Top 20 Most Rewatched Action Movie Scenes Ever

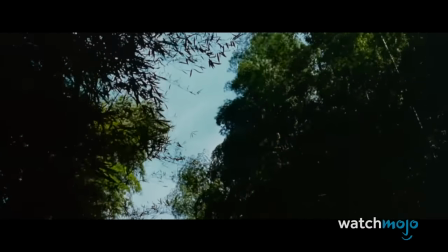[12:18]
Treetop Fight, Crouching Tiger, Hidden Dragon This beautiful movie has other incredible scenes, such as the duel between Yushu Lian and Zhao Long.
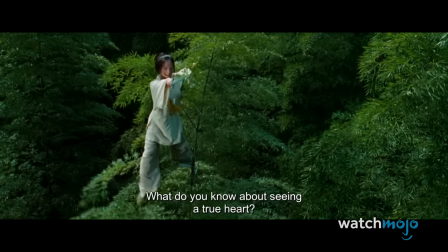[12:26]
While that is a fantastic set piece, what makes the treetop fight worth a rewatch is the knowledge that the actors are really up there in the trees,
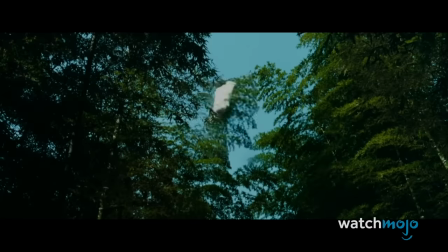[12:34]
suspended by wires dueling it out.
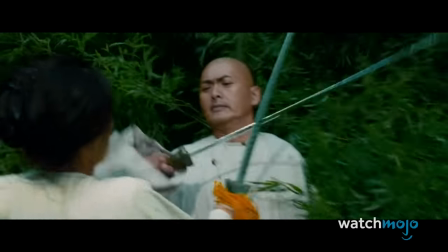[12:37]
This stunt work gives the fight a mystical, ethereal quality, as if the two opponents are legendary spirits who are light as a feather.
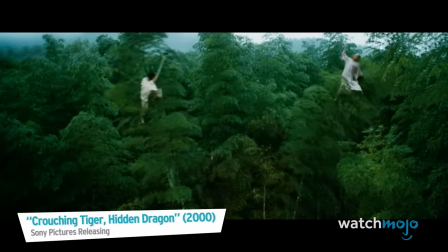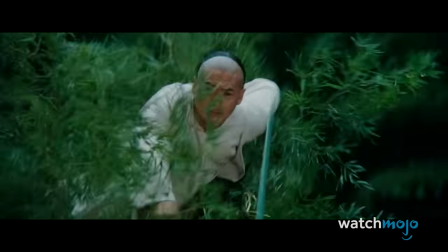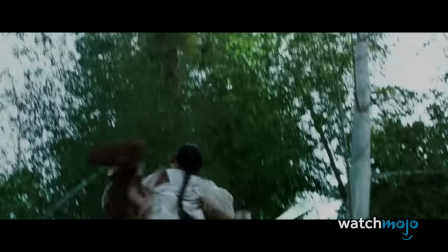[12:54]
Seriously, watch this scene again and just try to imagine the courage and skill you'd need to pull off this scene.
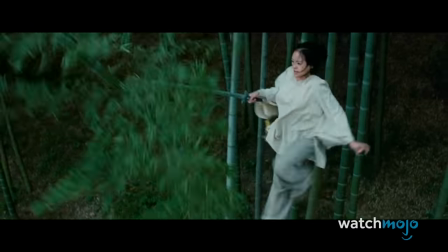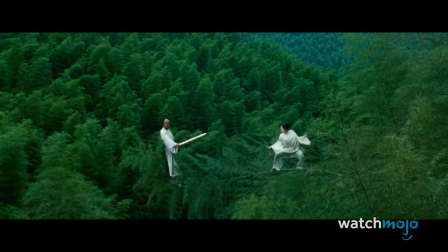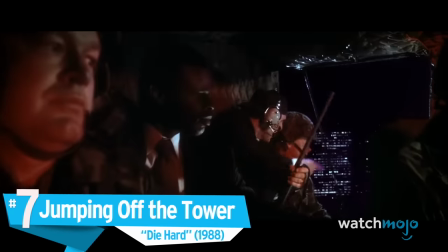[13:09]
Number 7. Jumping off the tower. Die hard. Honestly, this whole movie is worth numerous rewatches.
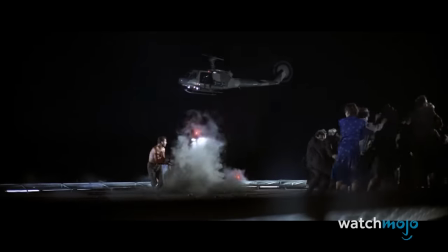[13:16]
It's just that good.
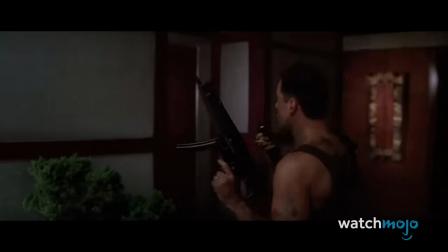[13:17]
While we had a number of great scenes to choose from, like the ever-quoted yippee-ki-yay where our hero intimidates Hans Gruber, Do you really think you have a chance against us, Mr. Cowboy?
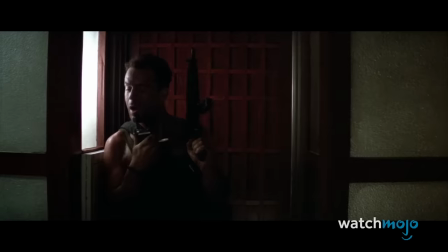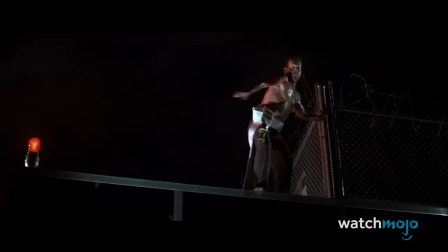[13:31]
John McClane's leap from the tower is incredibly iconic.
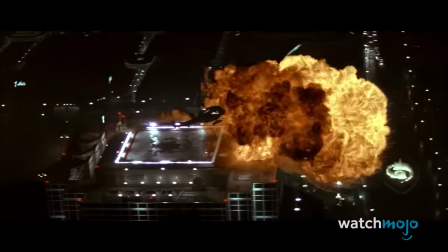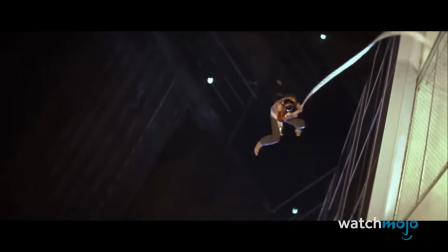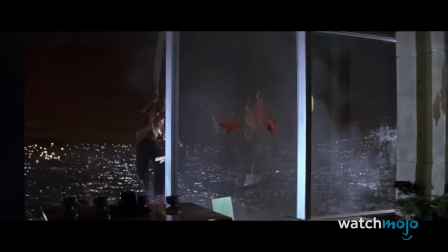[13:46]
Interestingly, this scene was one of the very first Bruce Willis actually filmed.
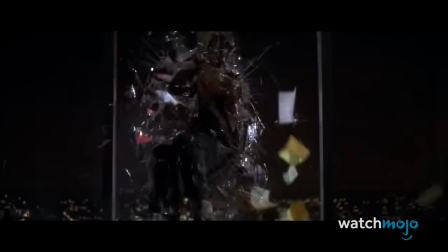[13:50]
McClane's death-defying escape from the roof is one to rewatch as the stakes are high, it is shot extraordinarily well, and it would come to inspire many homages.
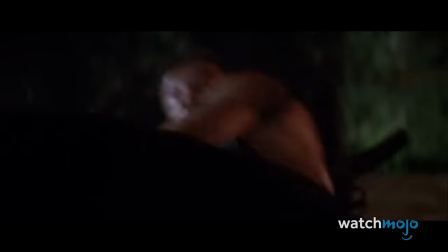[13:59]
This scene could also double as one of the most rewatched scenes in a Christmas movie, too.
Now I have a machine gun.
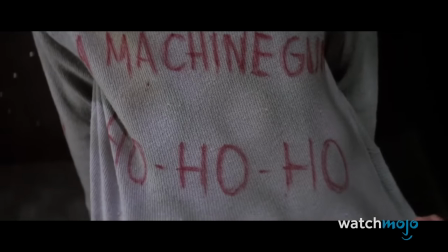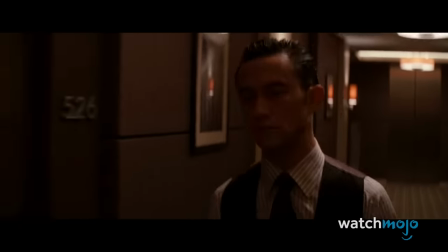[14:14]
This mind-bending action scene was one of the highlights of this inventive movie when it came out.
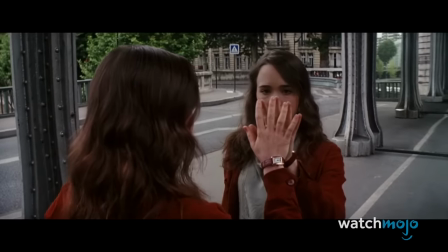[14:19]
While a lot of the movie is set up in exposition, it all pays off once the action gets going.
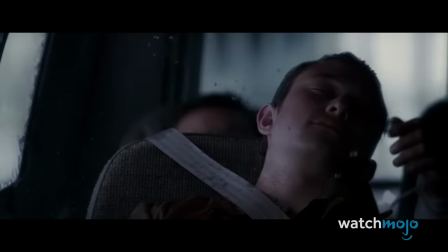[14:24]
Seeing the different levels of characters going through their own struggles, which affect the others, adds a layer of complexity.
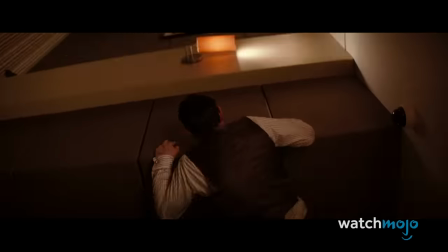[14:30]
The van flips, so Joseph Gordon Levitt's dreaming character needs to now contend with his enemies in a hallway that flips along with the moving vehicle.
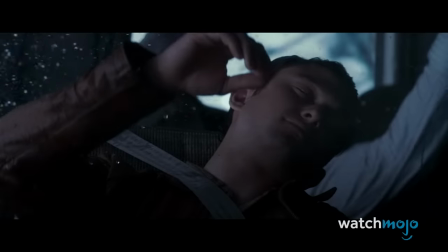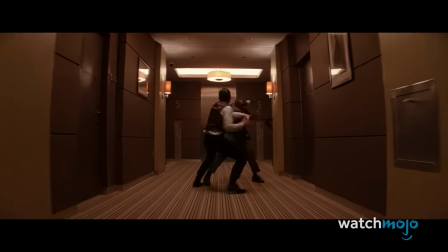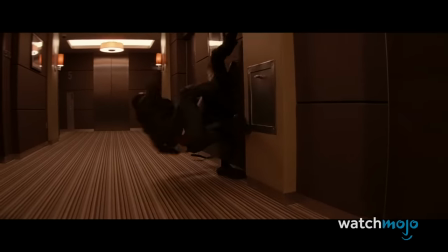[14:52]
It's all very creative, and the blaring soundtrack in the back adds to the suspense.
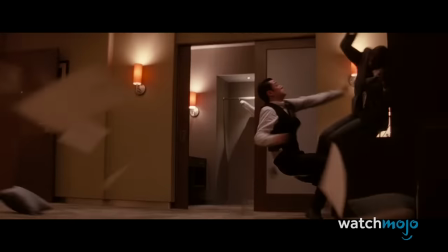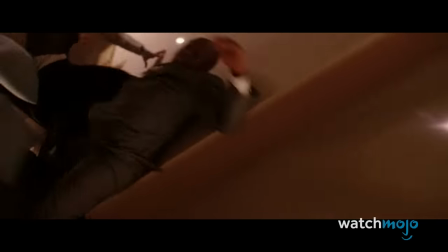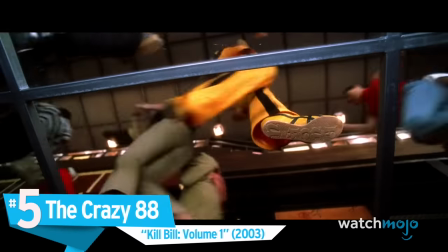[15:10]
Number 5, The Crazy 88, Kill Bill Vol. 1.
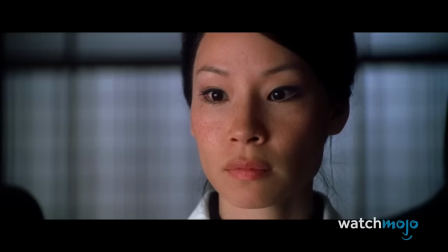[15:14]
While The Bride doesn't need to slay exactly 88 enemies in this scene, it's still around 40, and to beat those odds is impressive to say the least.
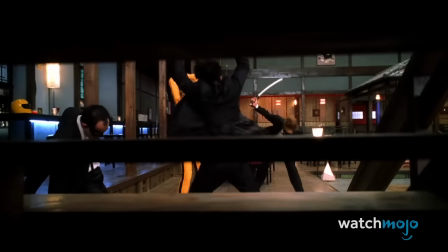[15:23]
This scene is so rewatchable because seeing Uma Thurman tear through the Yakuza like an absolute beast is such a joy.
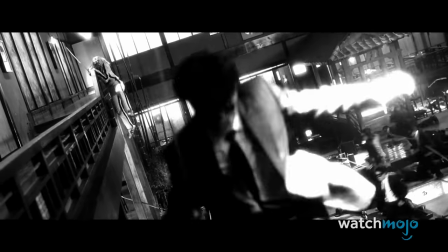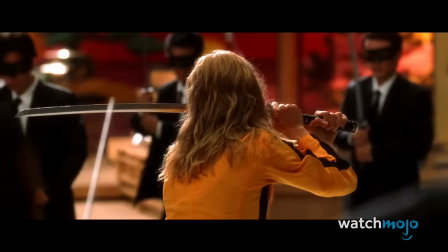[15:38]
This unbelievable scene took eight weeks to shoot, and was made mostly with practical effects that would have been used in classic Chinese action films of the 70s as an homage to them.
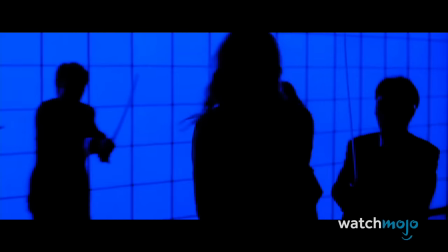[15:47]
It's hard not to feel for the bride and how exhausted she looks after absolutely annihilating the crazy 88 realizing she has one more foe
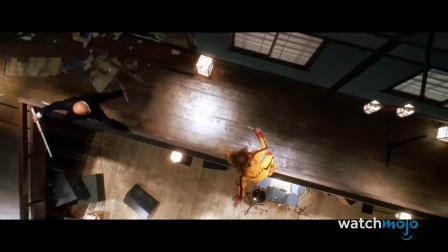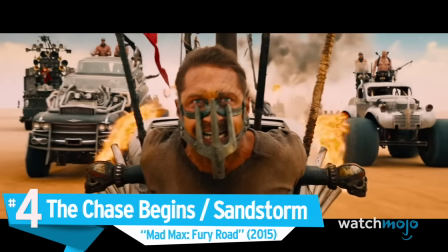[16:06]
number four the chase begins sandstorm mad max fury road this whole movie is one long car chase
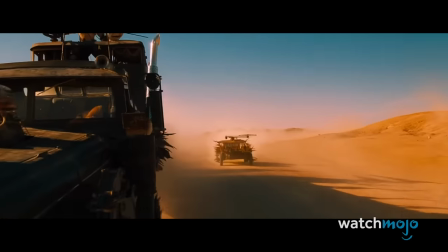[16:14]
and an astounding one at that but the beginning of the chase for imperator furiosa and the epic sandstorm are some of the best scenes in the movie
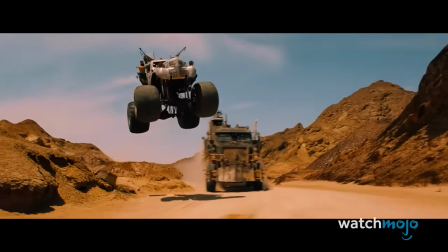[16:34]
The truly amazing thing about this movie is just how much of it is made with practical effects, which really lends the movie a gritty, realistic feel.
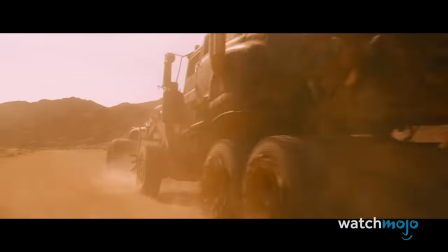[16:43]
The cars are all real, as are most of the costumes, and a lot of the stunts were done with the cars.
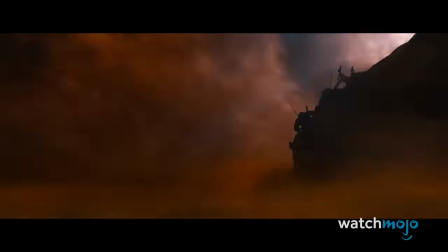[16:49]
Knowing the hard, grueling work that went into some of these shots out in the desert really makes you want to re-watch just to see the hard work the actors and crew are partaking in.
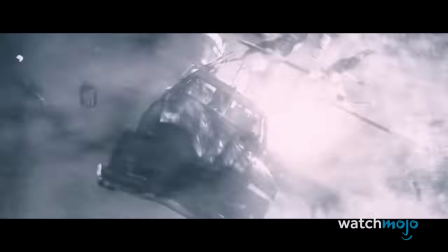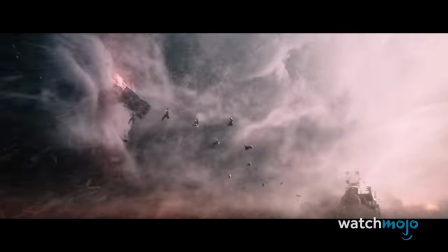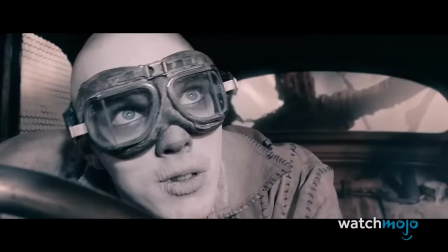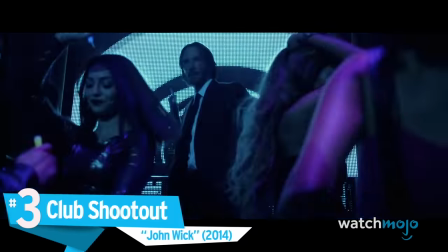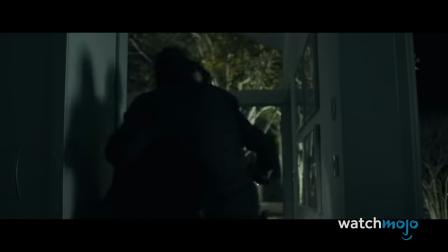[17:18]
We know, the entire John Wick series belongs on this list, but this scene is a perfect representation for the film saga.
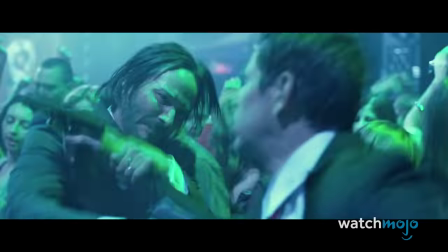[17:25]
John Wick takes out an entire club of goons in a masterful display of skill and choreography, and all of it is taken with a steady camera and no quick cuts.
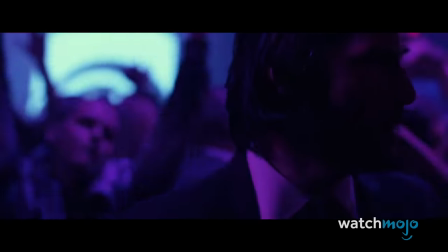[17:34]
The club music in the background adds an interesting dynamic to the work.
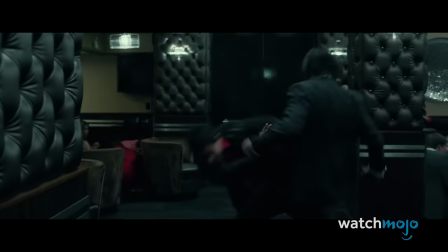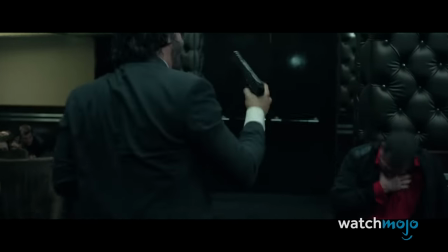[17:43]
The most re-watchable elements are just seeing all the interesting and realistic quirks in this fight.
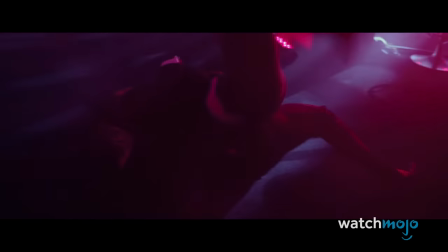[17:48]
Everyone has to reload, and sometimes an enemy gets a hit in on John.
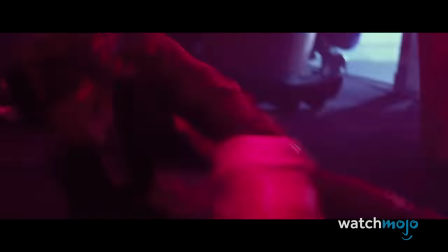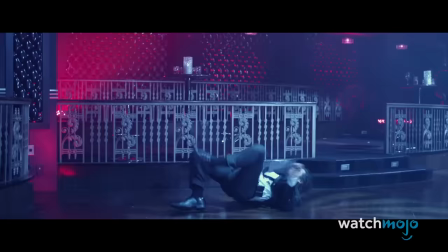[18:01]
This realism is what makes them so much fun to revisit. Number 2.
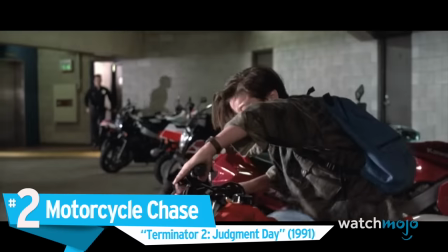[18:06]
Motorcycle Chase. Terminator 2. Judgment Day.
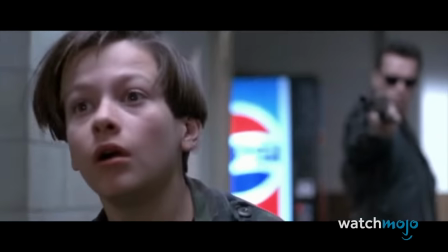[18:09]
This heart-pounding chase sequence follows immediately from the mall scene, where it's revealed that Arnold Schwarzenegger's Terminator is actually here to save John Connor.
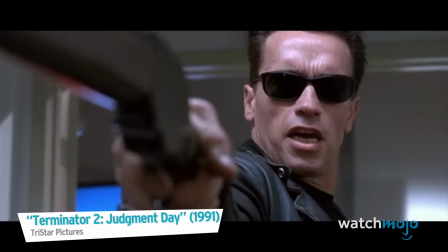[18:18] Get down.
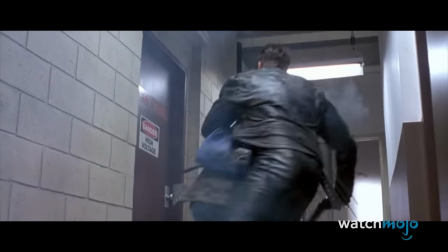[18:21]
While that scene is also legendary, it's this motorcycle chase that Terminator fans revisit over and over again.
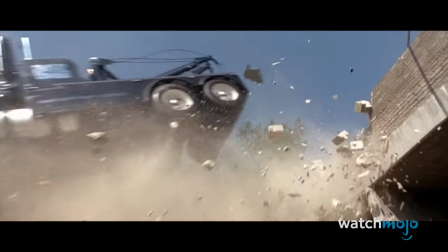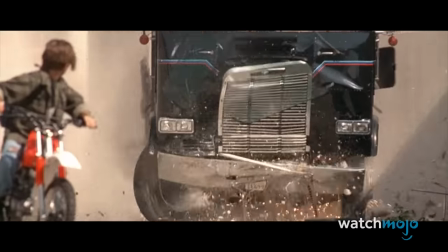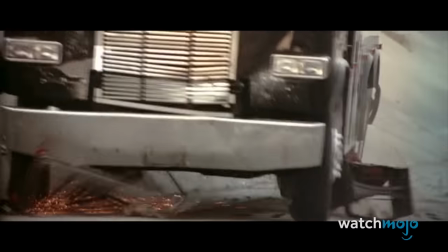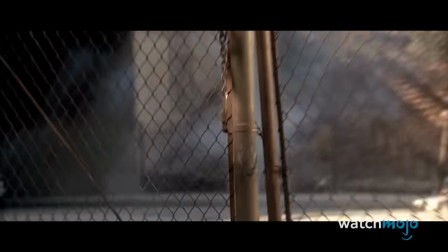[18:45]
It's one of the first times we see the Terminator as a good guy in action.
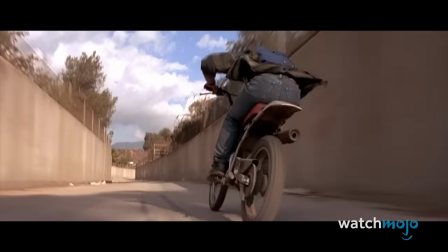[18:49]
Interestingly, a river had to be redirected for this scene, as they were filming in what would otherwise be wet canals.
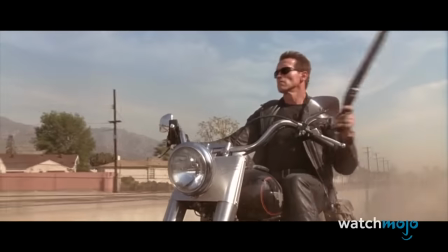[18:55]
The Terminator series is well known for its incredible action scenes, but this one has the greatest re-watch value.
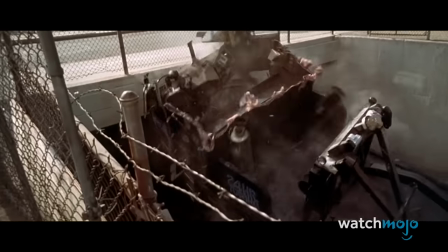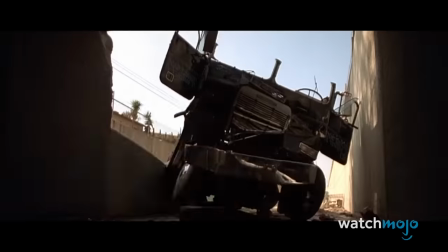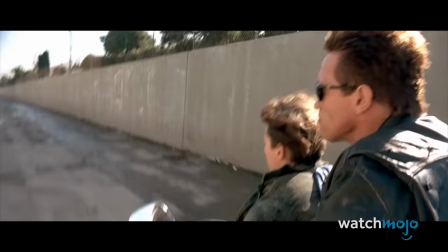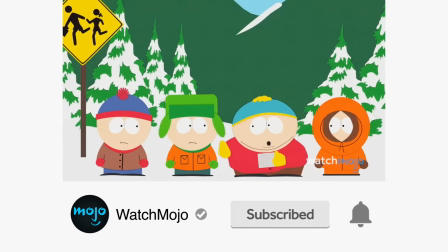[19:19]
Before we continue, be sure to subscribe to our channel and ring the bell to get notified about our latest videos.
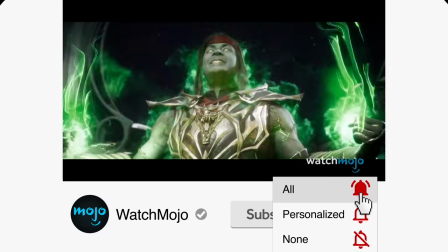[19:25]
You have the option to be notified for occasional videos or all of them. If you're on your phone, make sure you go into your settings and switch on notifications.
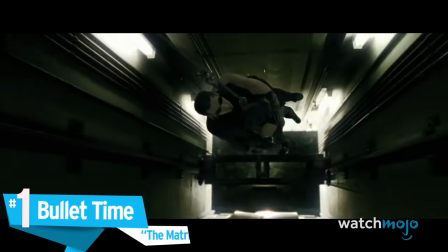[19:35]
Number 1. Bullet Time. The Matrix. It's the scene with a thousand references, parodies, and homages.
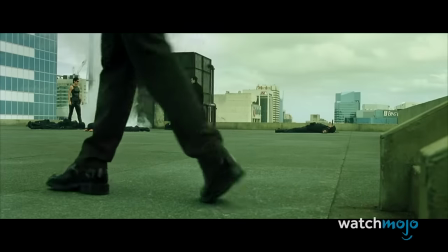[19:43]
While modern action movie fans may not see the appeal, when this scene happened in theaters back in 1999, people's minds were blown.
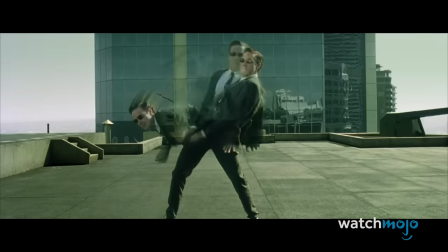[19:54]
The filmmakers dubbed this bullet time, a method of using slow motion in a scene,
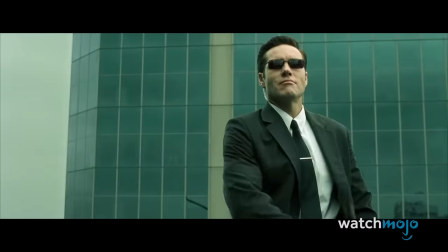[19:58]
while keeping the camera at normal speed to show the heightened senses and movements of the character Neo.
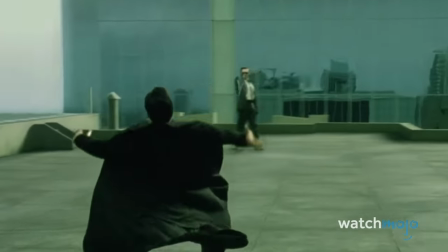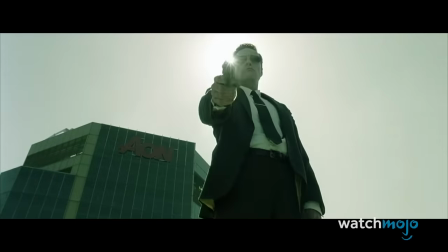[20:11]
This scene may be one of the most re-watched in history, and certainly one of the most inspirational scenes in modern action movies, and for good reason.
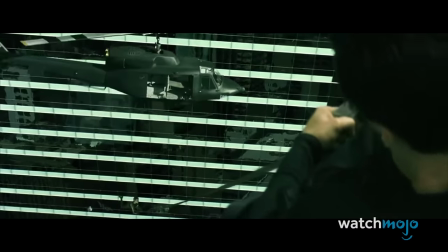[20:18]
It was a trailblazer, and set the stage for hundreds of action movies to come.
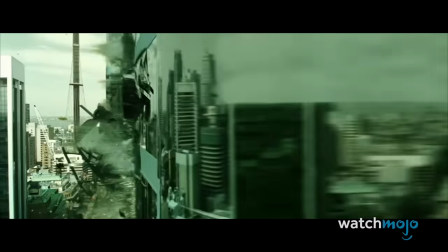Two out of the three top three involve Keanu Reeves, and he's in another entry on this list. What can I say? He's an action movie god, I don't know.